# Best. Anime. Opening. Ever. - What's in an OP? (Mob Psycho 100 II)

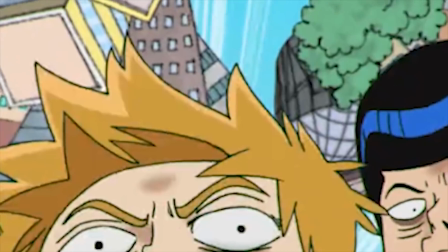The car flying behind him is from the big fight with Claw, the moth is one of the forms that Mogami took to spy on Mob in his dream,
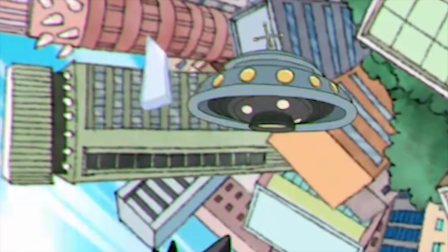the UFO represents the ultimate goal of the Telepathy Club,
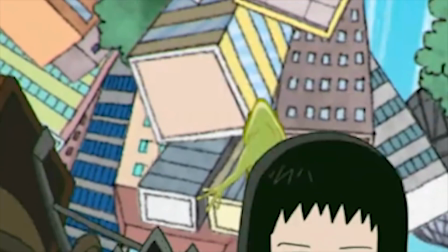there's Minori's teddy bear again, and the frog is another thing that Mob levitated in order to impress Tsubomi when he was a kid.
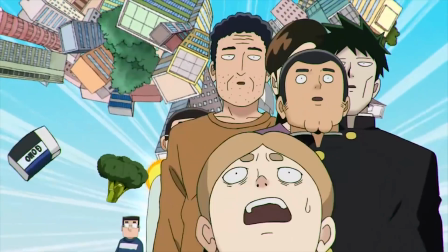Whew, yep, that sure is a lot of references,
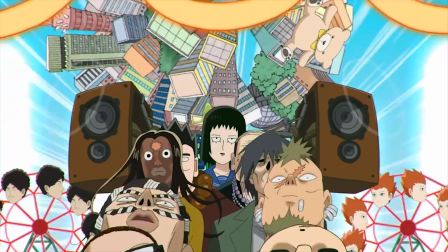and I wouldn't have been able to catch all of them without some very kind folks helping to jog my memory on Twitter and Discord, so thank you all for that.
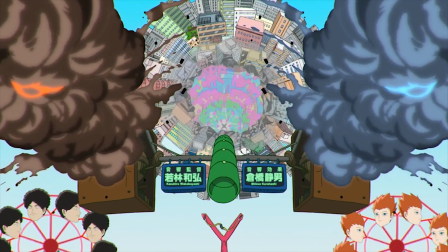Anyway, after that cavalcade of references, we see a kaleidoscopic collage that reuses many of them.
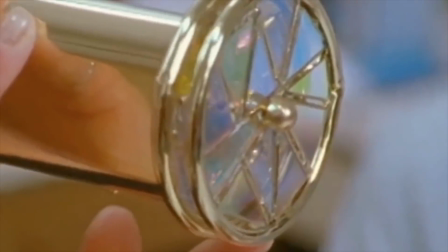Kaleidoscopes, if you look at them a certain way, are another early example of animation,
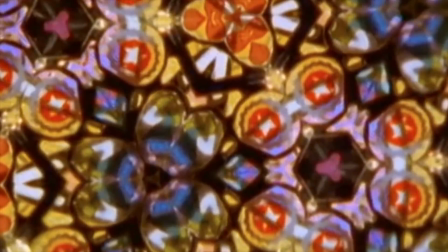since they refract light in order to create an impression of motion that's not really happening.
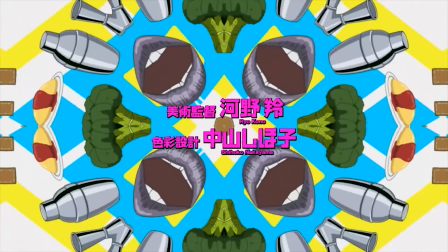And this animated property of kaleidoscopes is applied to make the flapping lips look as though they're singing along with the music in this shot.
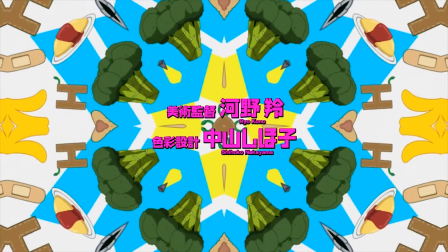Personally, though, I think the coolest effect we see here is the way the credits for the series' art director and color designer form together out of the visual chaos,
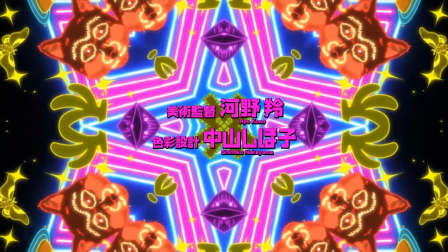which it's their job to make sense of. None of this credit integration is organic per se, since everything that we're seeing is very abstract,
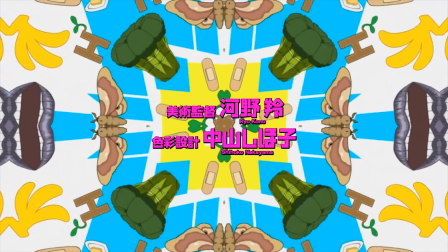but all of these credits are tied to the imagery thematically,
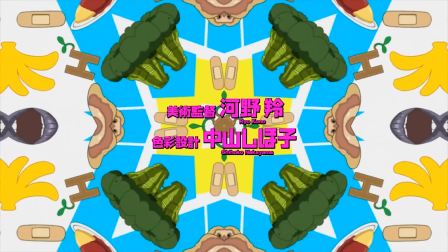and they all feel like an integral part of the sequence instead of just something that was tacked on as an afterthought.
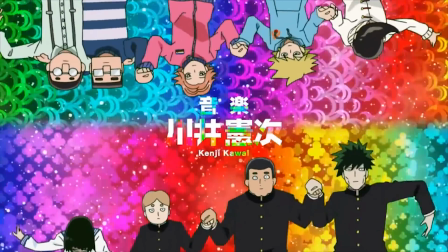The same applies to the credit of composer Kenji Kawai that emerges from the psychedelic pattern behind
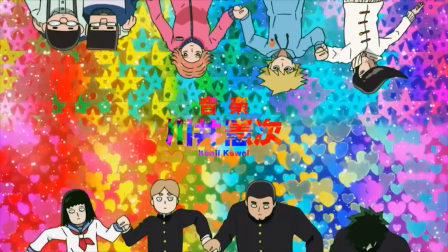the Telepathy Club and psychic research subjects as they all do the wave in time with the music.
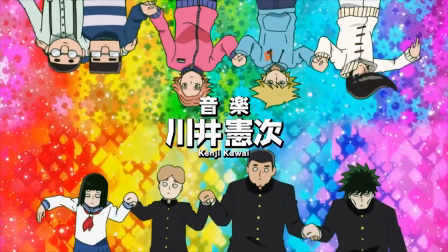In a way, even this dance move is an animation reference,
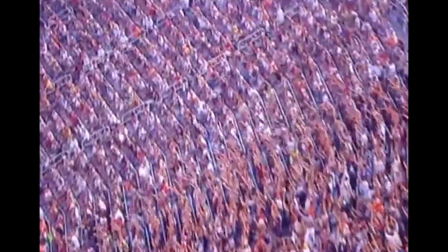as the intent of the wave is to create the illusion that some force is moving through a group of people when in fact they're just wiggling their arms in a weird way.
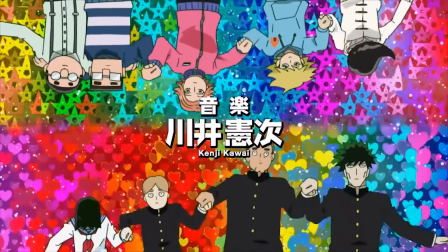The kaleidoscopic imagery continues behind the credit for
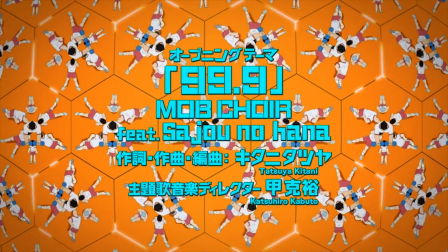99.9 as infinite mirrored images of the Body Improvement Club engage in synchronized exercise.
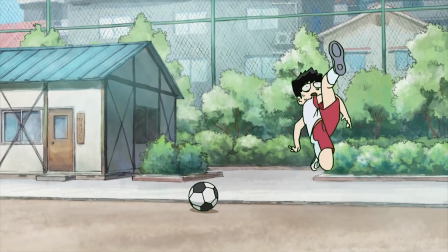This represents the club's dedication to their daily regimen. No matter how repetitive or strenuous it gets, anime's best bros hit the gym every single day.
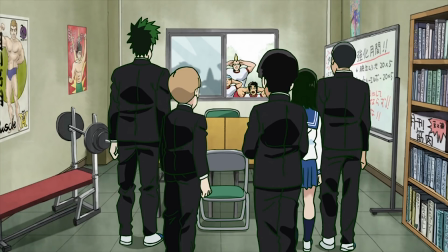And it's only fitting that they show this under a credit for one of the best workout jams ever released by Japan.
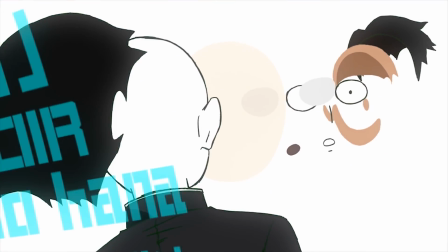Pulling back from that song credit, we see Mob's face pulled apart into its composite color, shading, and line art layers in 3 dimensions.
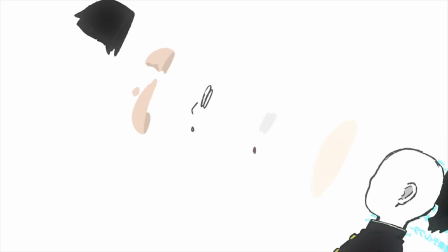This impressive effect serves as an object lesson in how anime visuals are put together,
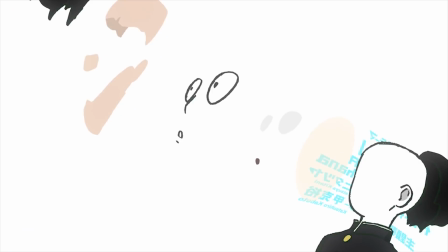but it also has a deeper narrative meaning that comes into play as Mob's face is pulled back together and he sinks,
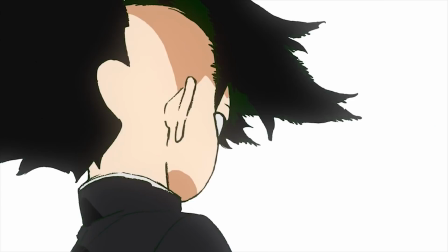seemingly unconscious, into a violent, sketchy cloud of energy that comes together to form an ominous, evil-looking face.
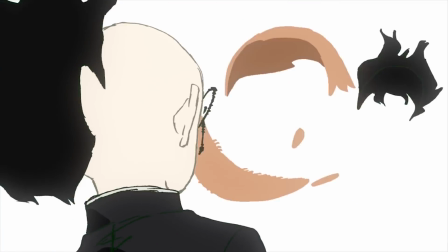I believe that this shot represents the breakdown of Mob's sense of identity that happens when he projects himself into
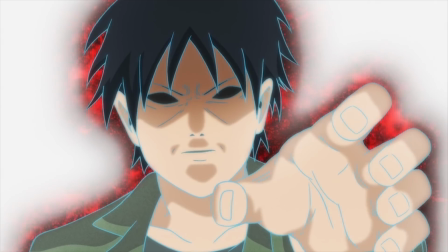Minori's mind to fight Mogami and ends up trapped in a false life with no memories for months on end.
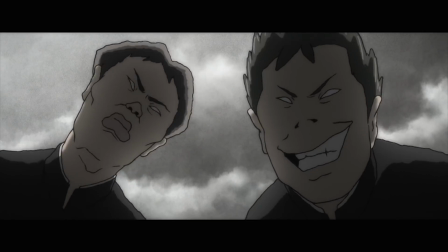Mob falling into the cloud then would represent how close he comes to being swallowed up by Mogami's unrelenting rage.
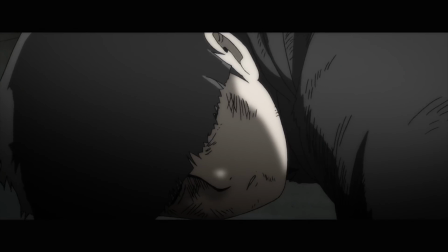Now, this could also be a reference to something that happens toward the very end of the manga.
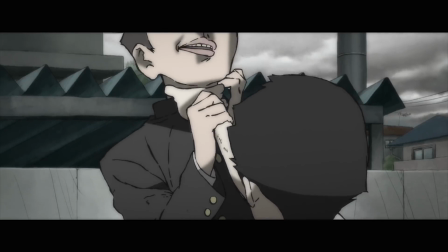If you've read it, you can probably guess what I'm talking about, but since most of you haven't, I will say no more.
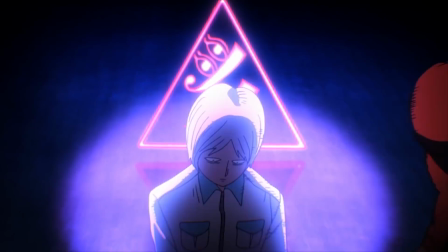Following this, we're introduced to Claw's elite members as they rotate dramatically around its logo,
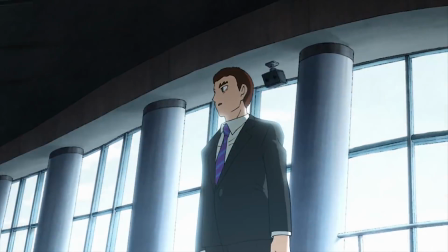and in a flash, their leader, Toichiro Suzuki, appears in the center.
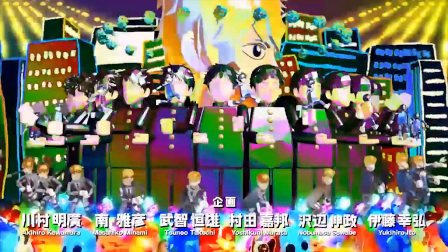This shot calls back to the zoetrope from the start of the OP with its circular movement and the repeated flashing of Toichiro's face,
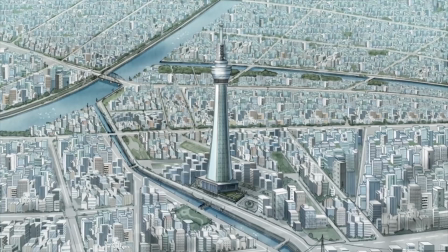but unlike that model, this image is totally static. This reflects the fact that, unlike our heroes, Toichiro and his subordinates,
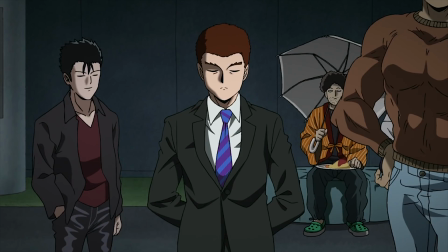isolated by their delusion that they are special, are not moving forward in their lives.
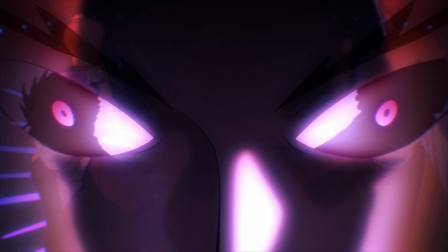Putting that symbolic meaning aside though, when you look at all of these shots collectively,
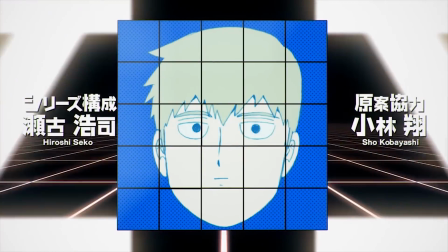it becomes clear that this opening was meant to be as much a tribute to animation as a whole as it is a tribute to Mob.
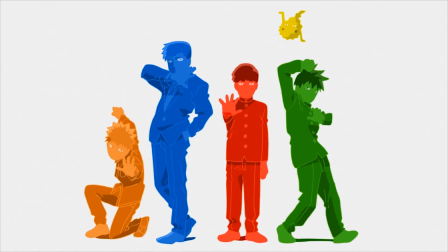It gives us a tour through the history of illusory movement, from kaleidoscopes to zoetropes,
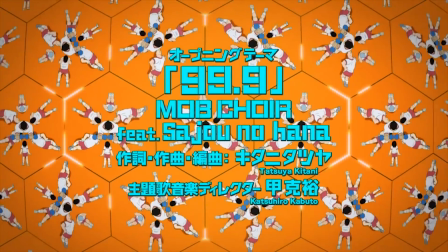that culminates with a layered breakdown of the very process used to create this anime.
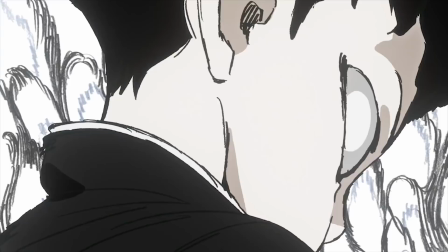And if you think about it, that makes a hell of a statement.